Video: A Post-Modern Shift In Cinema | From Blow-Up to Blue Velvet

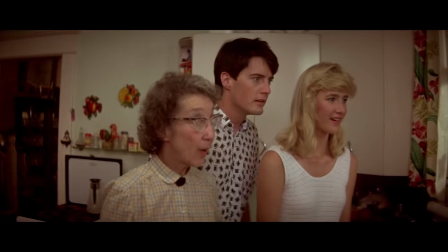4:07 However, I think that the ending of Blue Velvet goes even further into this postmodern shift,
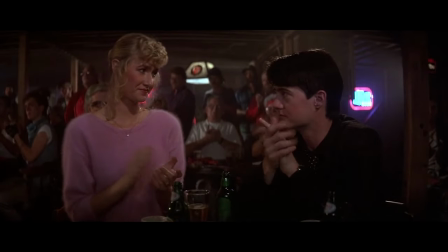4:13 and tells us a lot about David Lynch's particular view of things. Blue Velvet is a coming-of-age journey through the darkness that underlies the quiet suburban life of our main character Geoffrey.
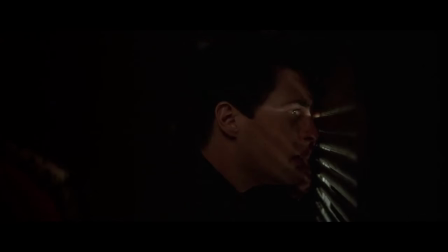4:25 This journey begins with the fall of the family patriarch, after which Geoffrey must confront the shadow of the adult world if he
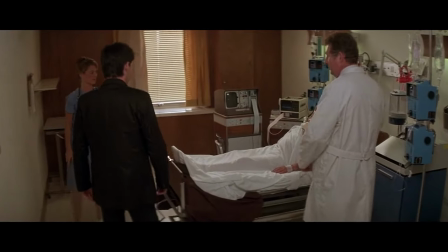4:33 is to properly integrate it now that the father figure is no longer there to protect him.
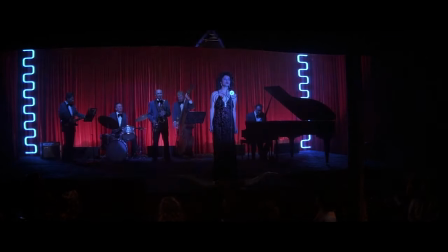4:38 There he finds the underworld, one of sex, crime and violence,
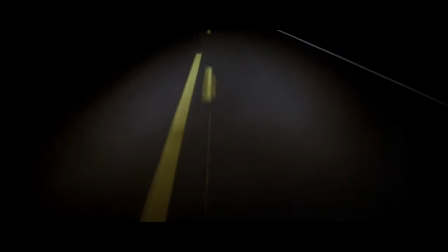4:43 which for the most part is associated with masculinity, the negative toxic kind. Jeffrey has to battle this masculinity in order to become the positive masculine entity rather than its mirror opposite,
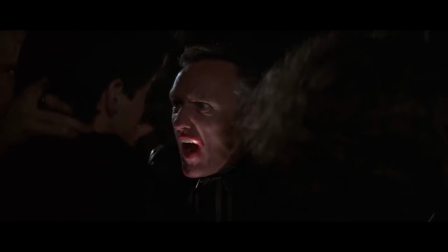4:56 which we see in Dennis Hopper's character, a kind of Freudian mess of outward sexual aggression and repressed oedipal complexes.
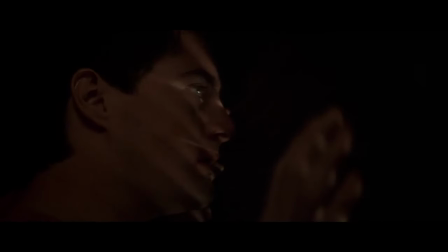5:06 Oh, mommy, mommy, mommy.
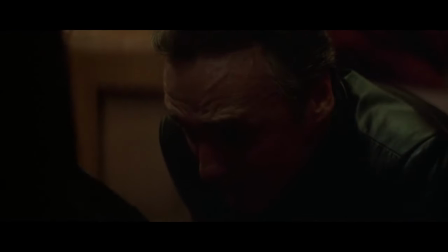5:11 And so, this journey is one of healthy integration of the masculine identity,
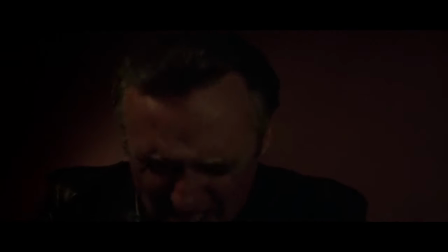5:17 a reappraisal of the quiet surface world through a confrontation with the dark side that underlies it, and perhaps even upholds it.
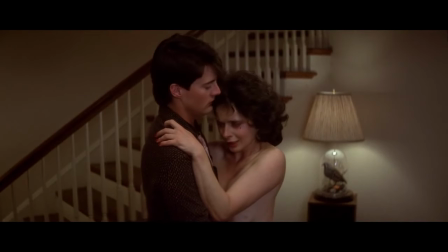5:26 And when the battle is won, Geoffrey emerges as a hero, and his father returns.
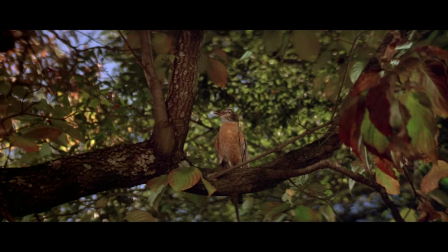5:31 It's something of a mesh of Jungian Gnosticism and Lynch's particular brand of surrealism.
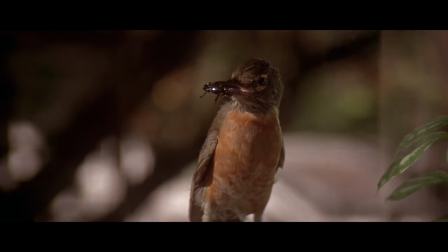5:38 And while the final scene of the Robin holding the Black Beetle in its beak, symbol of love defeating the symbol of darkness that appeared in the opening scene of the movie
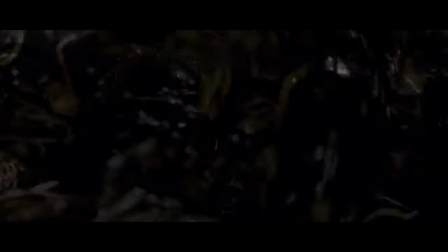5:47 as a terrifying evocation of this dark underbelly we're about to explore,
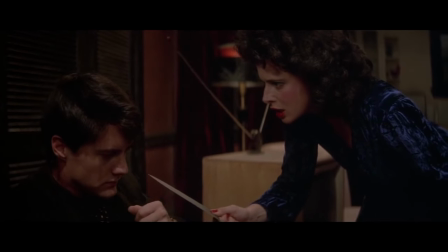5:52 while this may seem like a fairly straightforward encapsulation of the narrative arc I described,
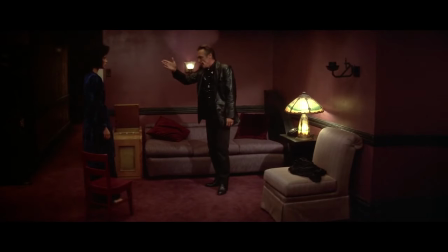5:58 and thus a perfectly symbolic image with which to end the movie, there's something slightly off about it,
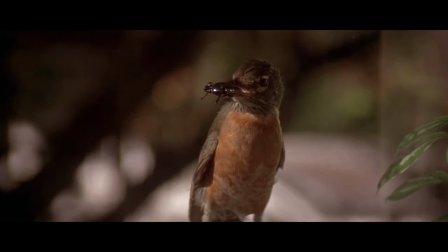6:04 because the bird is quite obviously fake, mechanical. So what exactly is Lynch saying here?
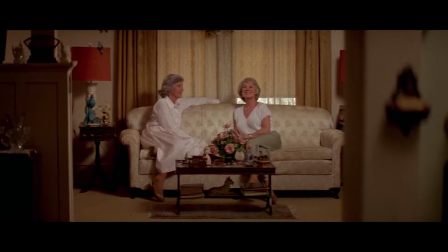6:12 Is he implying that this optimistic resolution is artificial,
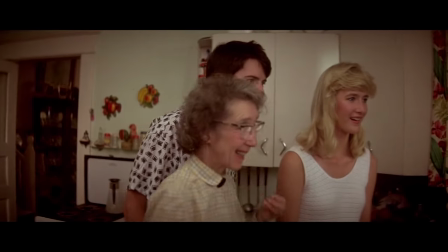6:16 that it's not what it seems, and that the viewer should perhaps question this superficial joy that the tone of the scene implies,
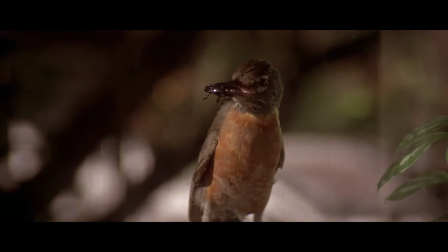6:23 Or is Lynch saying that we should embrace the fake bird of love? Embrace the simulacra?
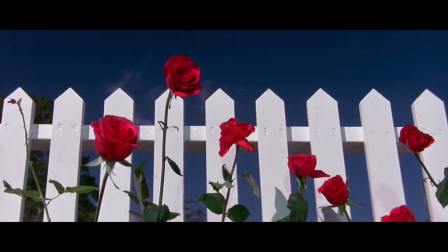6:30 In my opinion, it's quite clearly the latter. What once was a naive peace and joy is now an informed peace.
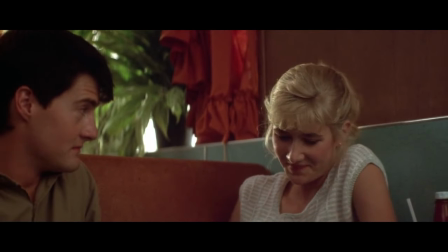6:38 We understand that these traditions and conventions are not what we were once told they are.
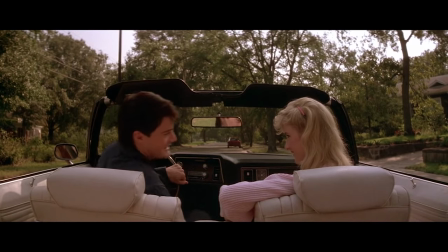6:43 At heart I think Lynch is a nostalgic. His films are obsessed with movies, the magic and simulacra of Hollywood.
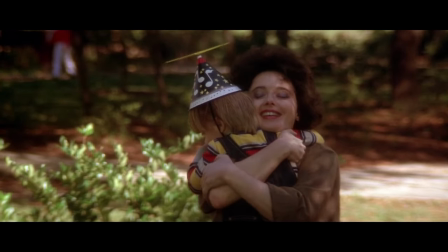6:50 And I don't think that the creepy undertones of that final scene bother Lynch at all.
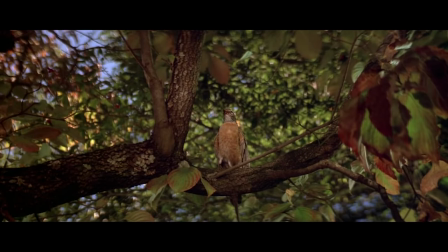6:55 Quite the opposite. This bird is that nostalgic reconstruction.
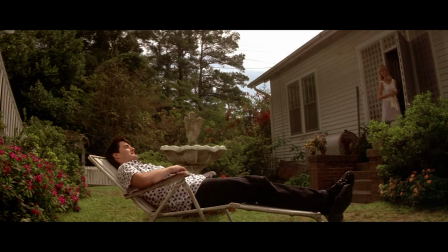7:00 So perhaps this is even closer to a kind of metamodernism, or post-postmodernism, or whatever you want to call it.
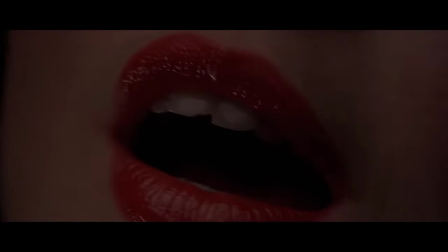7:06 It seems like Lynch believes, or at the very least this is the arc he's laying out in the movie,
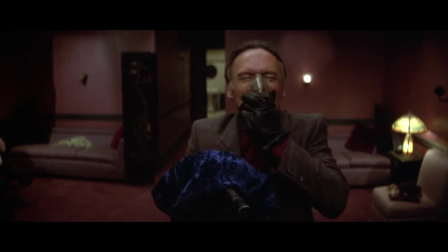7:10 that it's okay to embrace the conventions once you've undergone the journey of deconstructing them and seeing the darkness that underlies them.
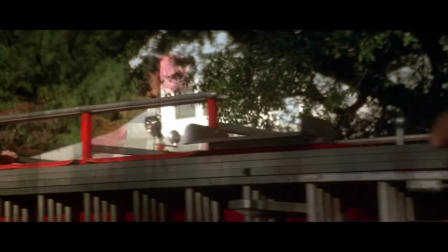7:18 In fact, the closing shots of the film mirror the opening. It's a kind of reverse matrix, if you will.
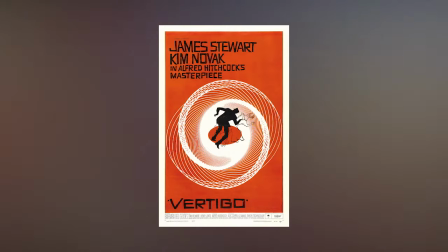7:25 So whereas in something like Vertigo,
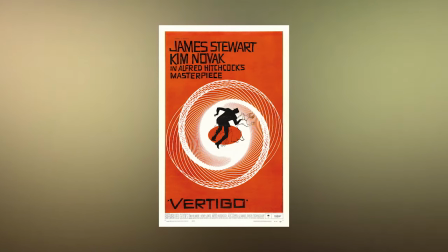7:27 Hitchcock cannot avoid a kind of Hollywood moralism by having his main character's obsession with simulacra lead to a tragic ending,
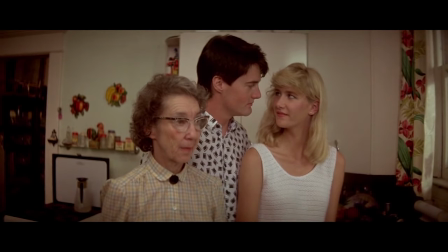7:35 Lynch sees the reassuring, transcendent beauty in the simulacra and just goes along with it.
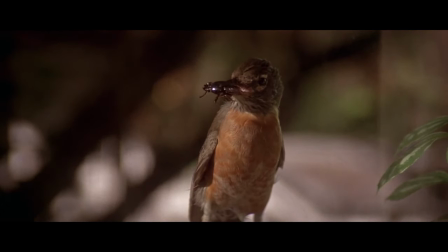7:42 He simply plays the game.